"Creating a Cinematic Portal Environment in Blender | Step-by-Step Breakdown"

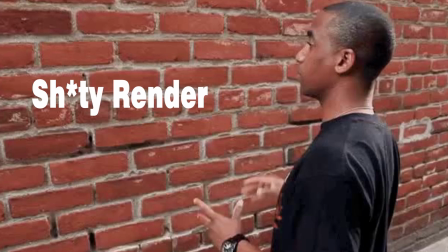[0:00]
Before opening Blender, I always start with a story. You see, without a good story, your render will never be good enough.
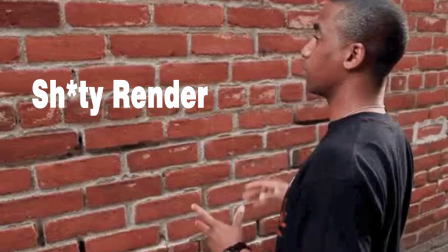[0:07]
So, my best source of finding a story is Pinterest.
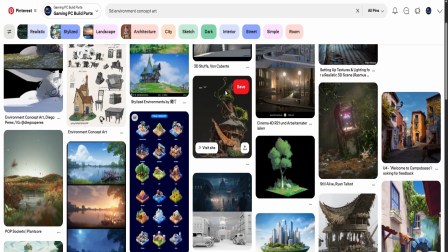[0:11]
There are thousands of ideas in this platform that opens a whole new world for you in your own mind.
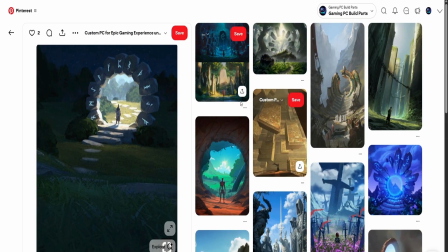[0:18]
After scrolling for a while, I found my reference. This scene is about an ancient rune portal hidden deep in a forest,
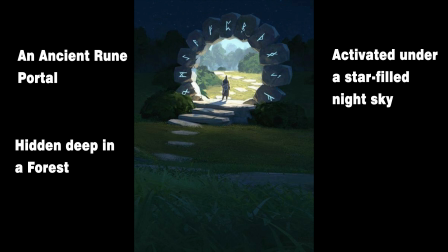[0:27]
activated under a star filled night sky, with a lone traveler standing at the threshold.
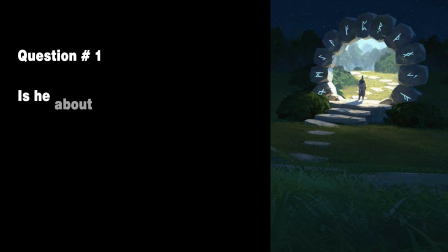[0:33]
I wanted the viewers to ask, is he about to leave this world or enter another one?
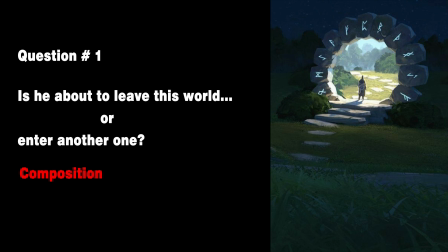[0:39]
That question guides every decision: composition, the lighting, the scale, and even color. I will also give a pro tip here. If your environment has a story, it automatically becomes more cinematic.
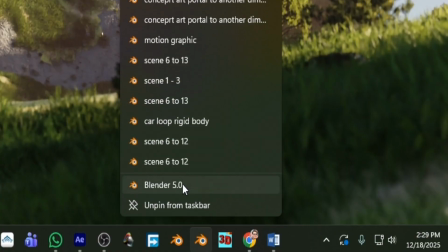[0:56]
After finding my reference, I opened up Blender and jumped straight to making the portal.
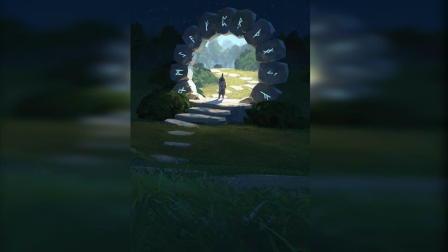[1:01]
The portal is the hero asset, so I gave it special attention. In the reference, we can see that the portal is made of individual rocks.
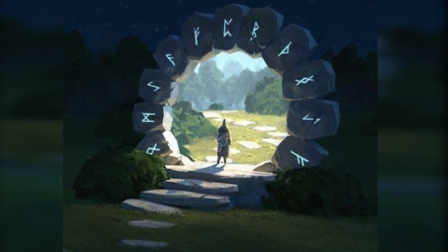[1:09]
Each rock's shape is different from the other.
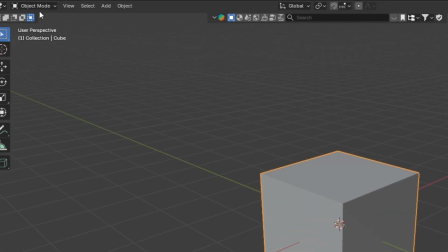[1:12]
To achieve this result, I relied entirely on Blender's built-in sculpting tools. Sculpting gave me full creative control over the form,
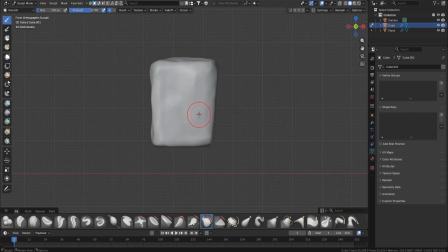[1:21]
allowing me to shape the rock organically rather than relying on procedural methods alone.
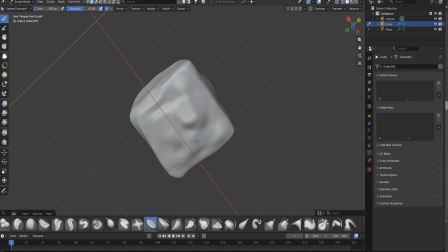[1:28]
I started with a simple base mesh and gradually refined the silhouettes using brushes like draw, clay strips, and smooth.
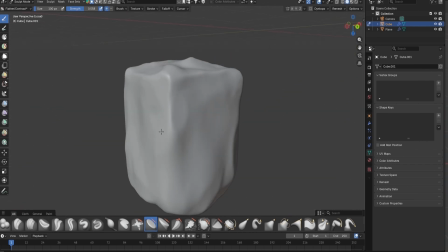[1:36]
This approach helped me build up natural surface variations, break symmetry,
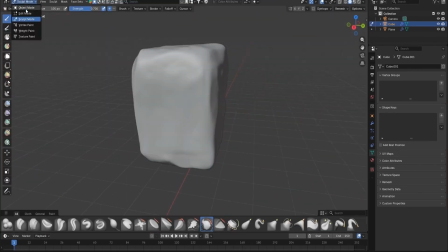[1:41]
and add realistic imperfections that you'd expect from the real world rock formations.
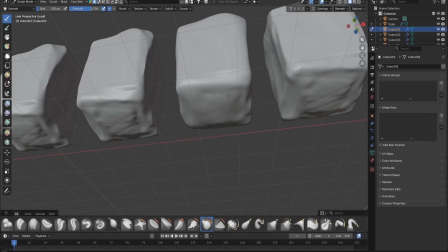[1:47]
One of the biggest advantages of sculpting in Blender is how intuitive and flexible the workflow is.
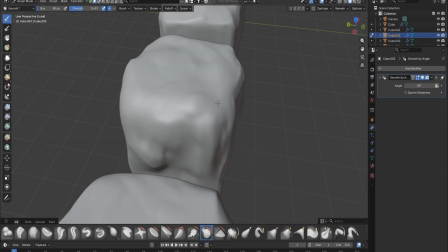[1:52]
It allows you to focus on the overall shape first, then slowly move into finer details without disrupting the form.
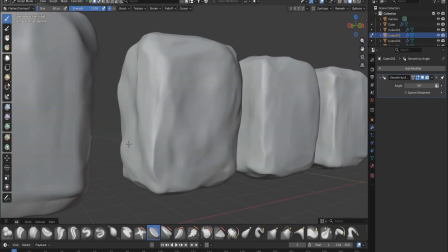[2:00]
Once I was satisfied with the sculpt, I optimized the mesh and prepared it for shading and texturing.
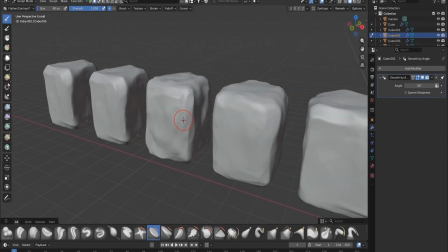[2:06]
This sculpting process played a key role in giving the environment a grounded, realistic feel and helped elevate the final render.
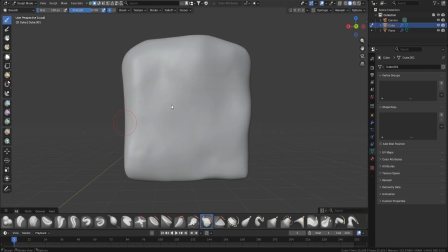[2:17]
I made three different rocks by sculpting and reused them by changing their details for variations.
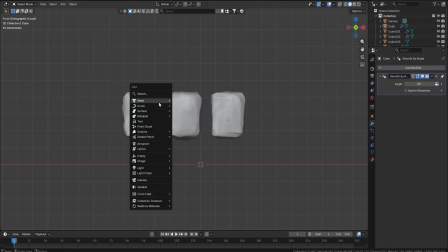[2:23]
To make the gateway in a circular way, I added a circle curve and scaled it.
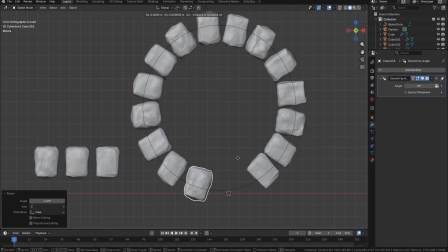[2:28]
Then I added the three rocks one by one in an alternative manner. Then I added a cube as a base floor for the portal.
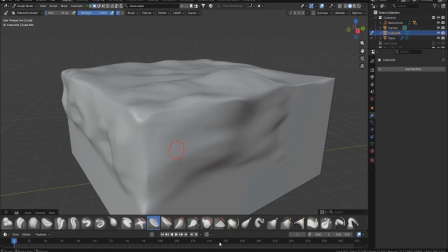[2:35]
I sculpted the floor also to give a rock-like feeling. Next, I added stairs from Blender Kit to match the reference.
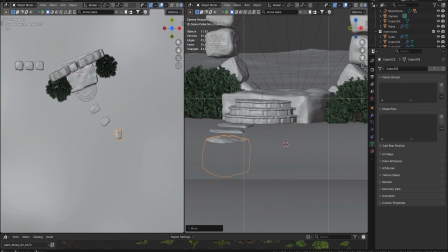[2:44]
Then I used the same rocks I made to make a path. I placed them giving a few steps distance between them.
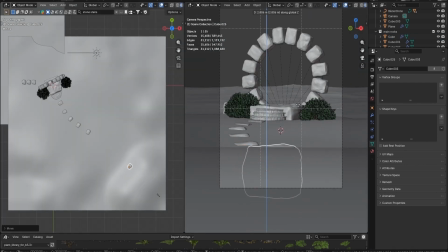[2:51]
Also added a path stone in front of the camera for composition.
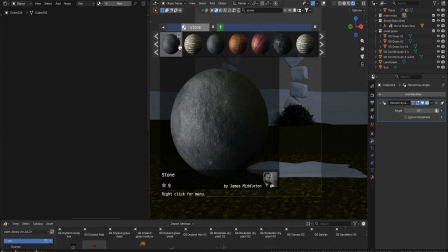[2:55]
For the shading, I used simple stone material from Blender Kit and used them on every rock model.
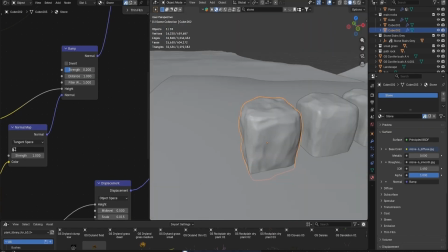[3:03]
I tried to UV map the rocks since I didn't like the stretching of the materials.
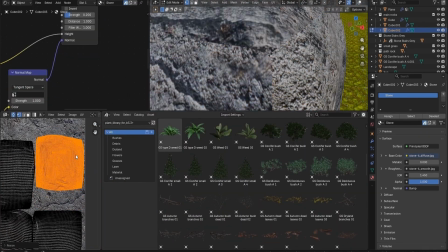[3:07]
One thing you should know about me, I don't know anything about UV mapping, so if you see anything out of the ordinary, ignore it.
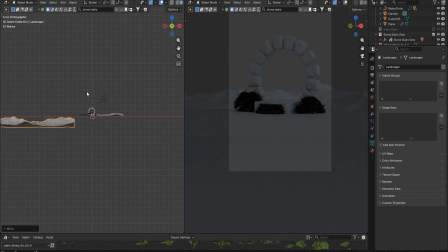[3:15]
After the rocks, I started working on the ground plane. I added two planes from the landscape add-on, one for the foreground and the other for background.
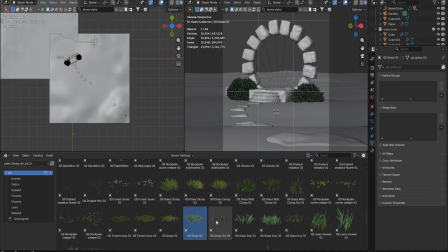[3:24]
In the foreground, I first used the scatter on surface modifier to scatter grass.
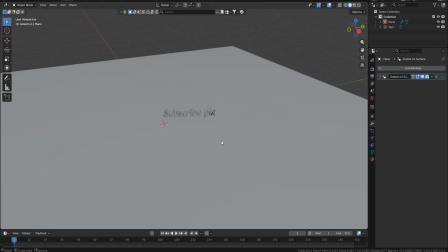[3:29]
The scatter on surface modifier is a game changer. It is a new geometry node based modifier which is helpful to scatter objects on surface in Blender 5.0.
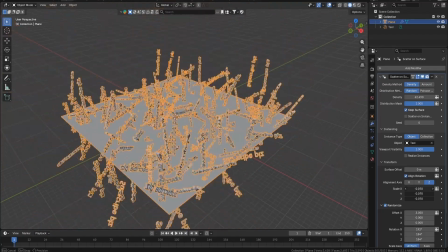[3:39]
You can change the density of the object, play with its scale, location, rotation, and offset location.
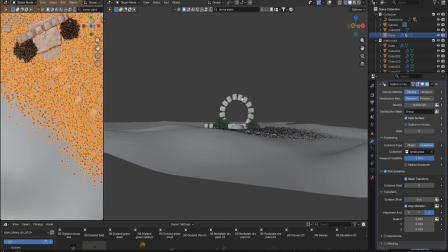[3:45]
It's amazing, but there was something that was making my scene laggy and I could not find out what it was.
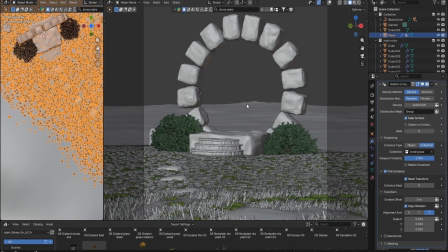[3:53]
Maybe I was doing something wrong, I don't know. So I switched to the old method and my favorite, particle system.
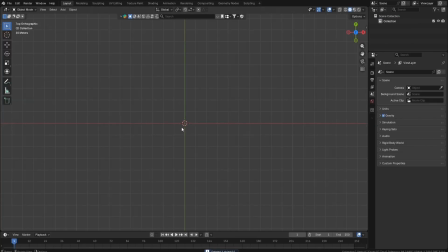[4:03]
To use the particle system, first we need a plane.